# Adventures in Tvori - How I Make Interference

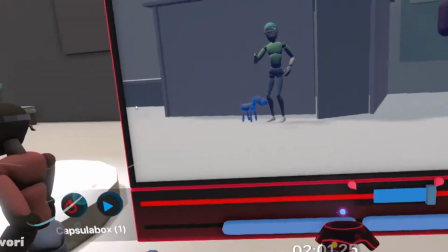[22:07]
And bam, just one take. I got lucky with this one.
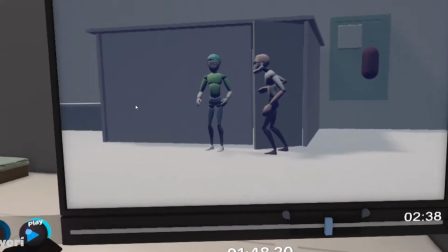[22:14]
I think when I was, right after I did that and I was watching this, I couldn't be happier with how well
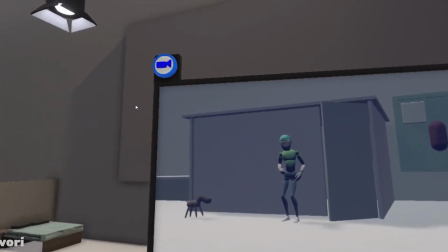[22:24]
Timmy's little approach looks.
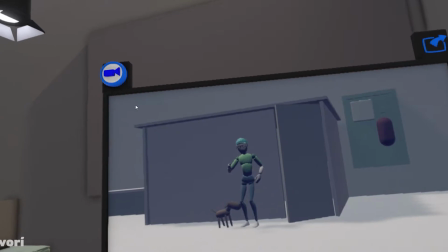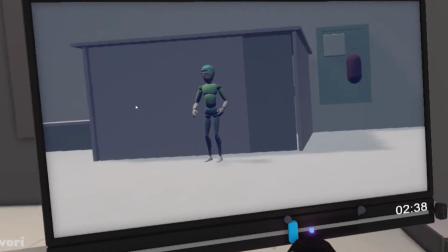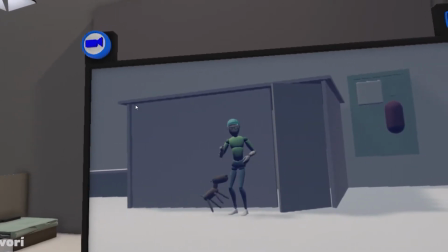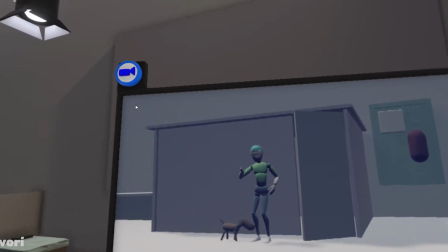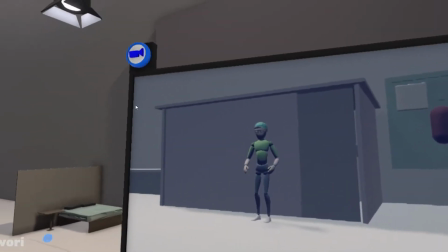[23:07]
I was playing with the idea of giving Jimmy some new clothes, but I was like, maybe I should keep them looking the same.
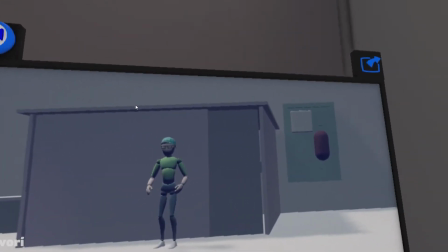[23:13]
A lot of shows will keep the characters wearing the same clothes,
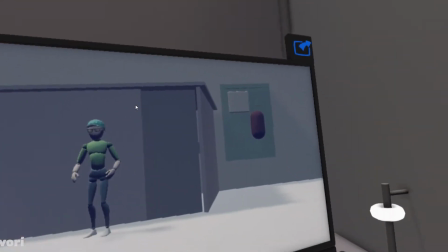[23:18]
cartoons especially, just so they're more recognizable, especially from a distance.
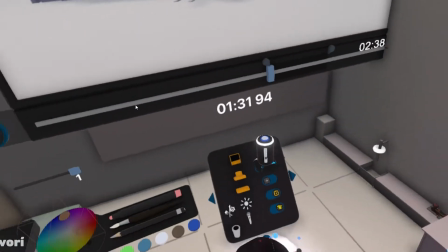[23:23]
You're like, oh, I know who that is. So stayed with the green shirt, kind of like a teal hat there, blue jeans, white shoes.
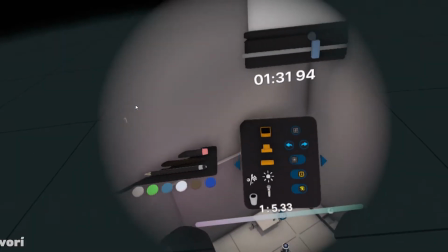[23:33]
I think when I made him naked in chapter 2, I was like, people need to know who this is, so I had to do the transition scene.
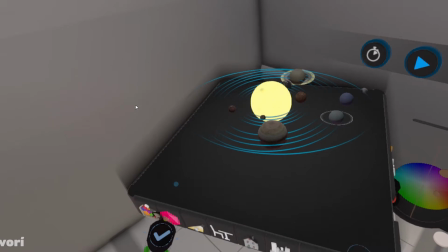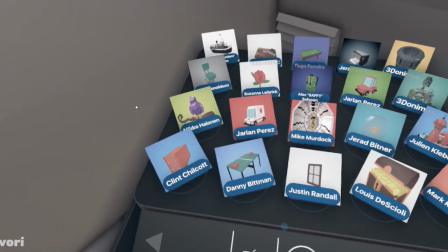[23:49]
Wanted to see what other models they had here. Add something in the background maybe to,
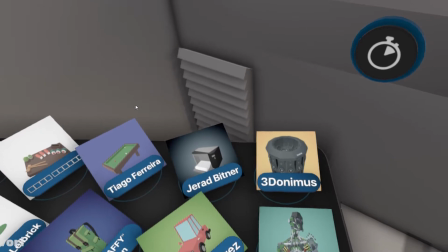[24:00]
give the scene a little more detail.
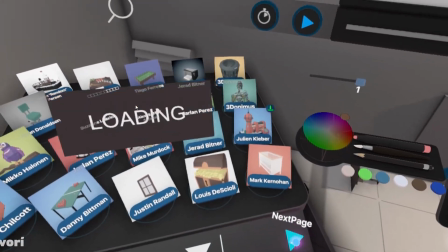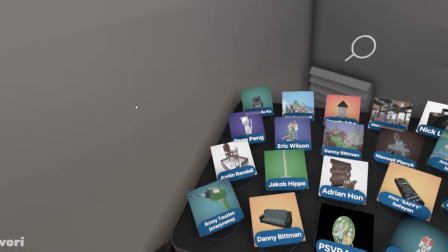[24:09]
And then I saw this green drill, and I was like, I should get that.
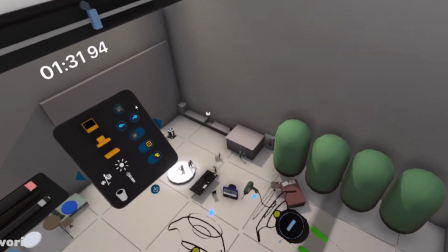[24:15]
Let's put the green drill in there.
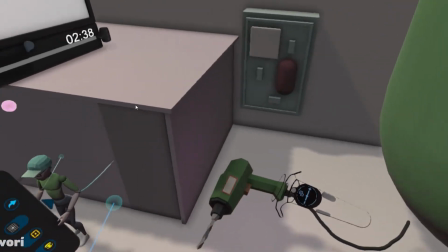[24:21]
Figured the drill's like over near this power box thing on the wall, sciencey doodad stuff.
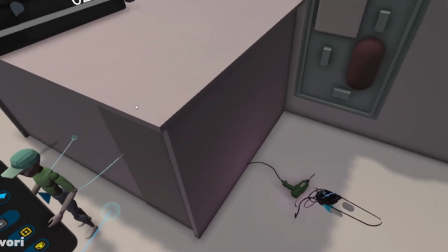[24:28]
Now I think it's got a drill bit on it, but if it had,
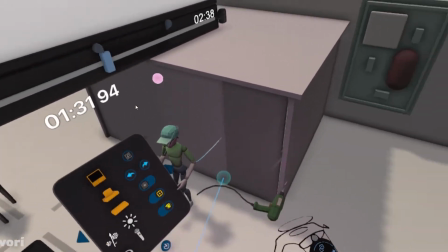[24:33]
Phillips head, something or other, maybe it would be used to take off metal plates or seal up something.
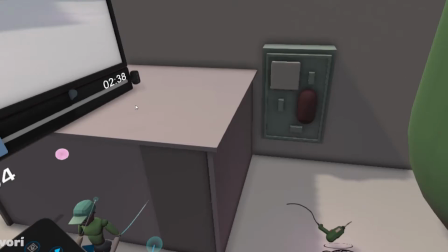[24:41]
I'm not sure. But I figured a drill on the ground would be exactly what would be in this underground bunker.
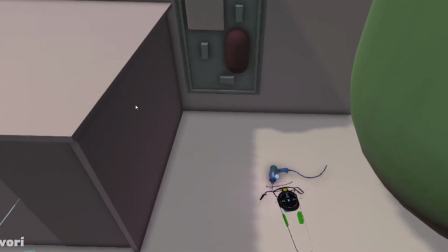[24:49]
Drills are very handy.
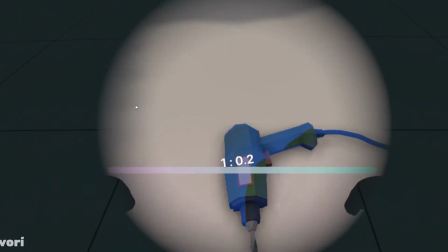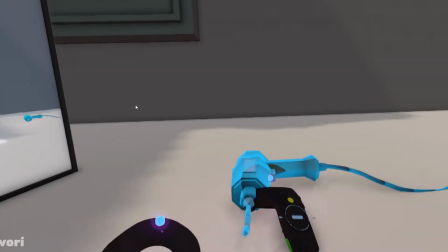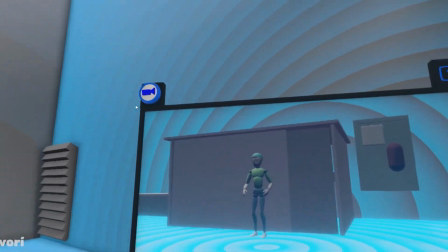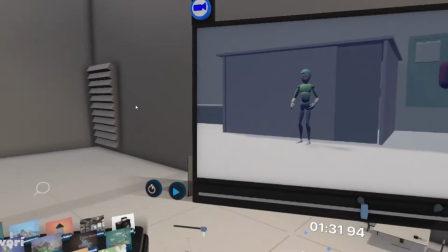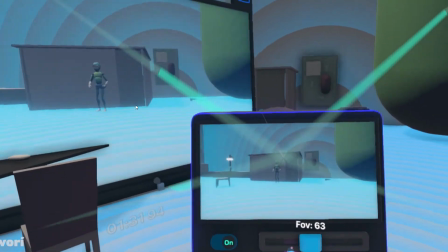[25:33]
Here's the camera that I'll be shooting with. I'm changing the field of view a little bit to see, how I like the cropping.